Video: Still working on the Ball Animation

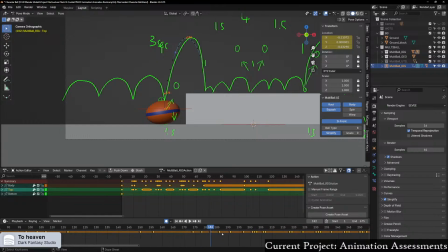[46:16]
Where is that frame? Okay, let's check the
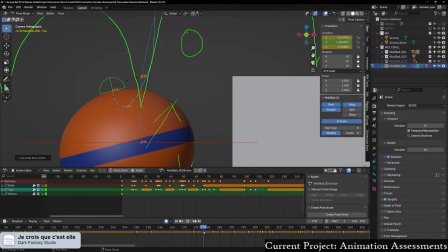[46:25]
foam path of this. So 178, I probably want to drag this out further for what I'm about to do. So I want it to come around here, 162, like really squash it down.
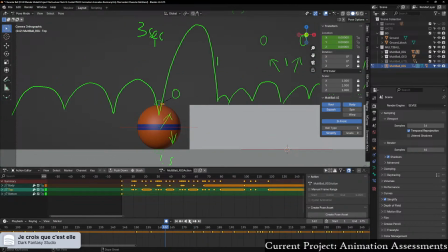[46:41]
Like really exaggerate the movement. That's a lot better, I think.
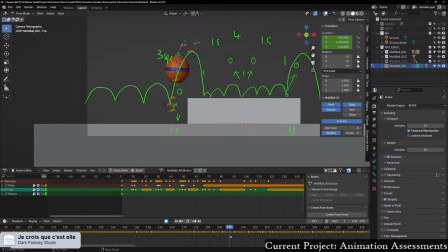[46:48]
Because obviously if it's going so high, like it wants to exaggerate a bit more. And then yeah, it bounces forward.
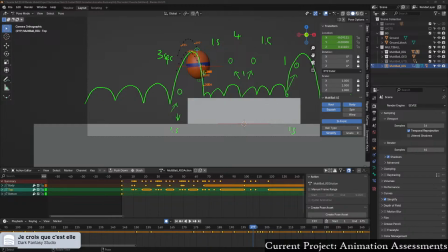[47:03]
So check the squash stretch for that, that's fine. Frame 66. Or roughly thereabouts. So that's the squash and stretch for frame 66.
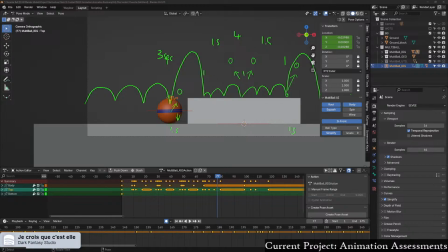[47:22]
So the look animation. Why did I say this one to be sped up? Okay, so like the initial stretch up towards this.
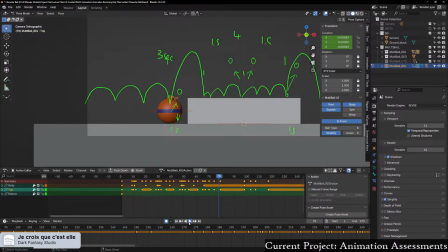So I want to maybe give this 1 frame off each. Let's have a look, see.
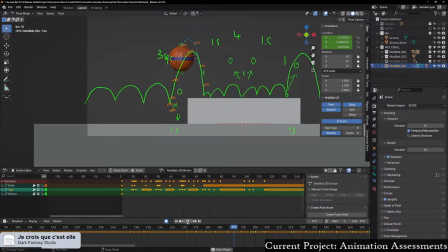[47:56]
Yeah, it's a lot snappier. Oh, what's happened here?
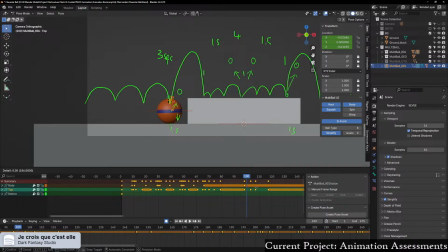Oh wait, actually that's the wrong one. Whoopsies. So... Oh, that is the correct one. What am I talking about? Move that. Move a frame from here.
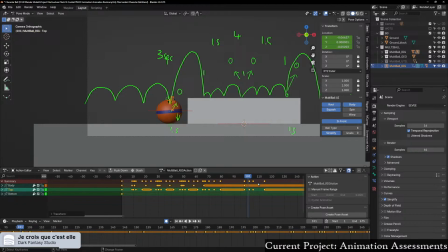[48:34]
And remove a frame from here. So that does that. Why do I feel like there's a pause right here?
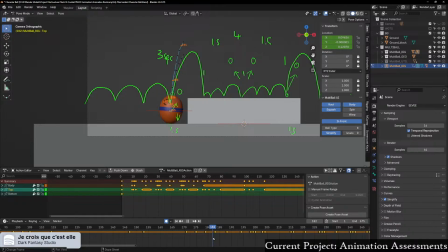[48:47]
This moment where it leaves the ground. It shouldn't be because it does launch correctly. No, there isn't a pause there. I guess messing about with this one didn't work out quite in my favor.
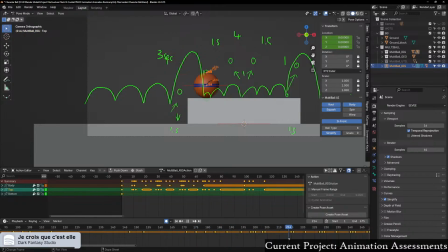[49:07]
That's fine. So
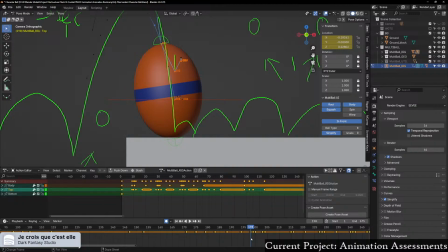[49:15]
this one here needs to be moved back a frame. And then that one is perfectly fine as it is at the moment.
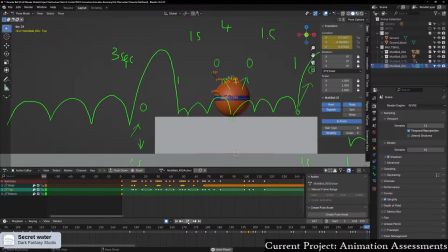So it looks up, bounces. I might give it a couple more frames here. Oh boy, what have I done?
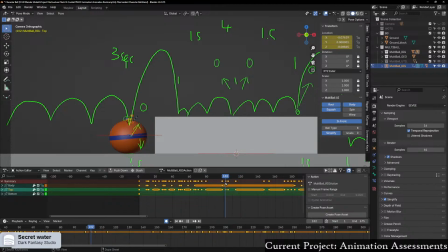[49:51]
Okay, it's because I had the other one selected. That's fine. So it bounces up. I might give it, first of all, some, probably a
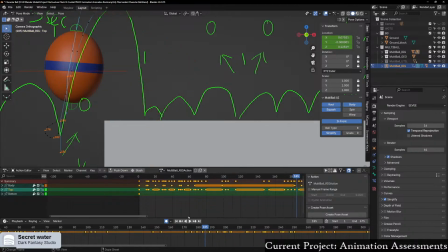[50:04]
frame or two less on these bounces. Because it does move quite slowly from the looks of it. Or the arc might not be high enough, perhaps?
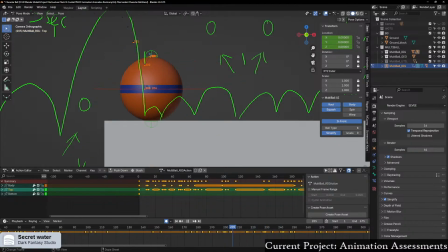[50:21]
It's a little bit hard for my untrained eye to tell.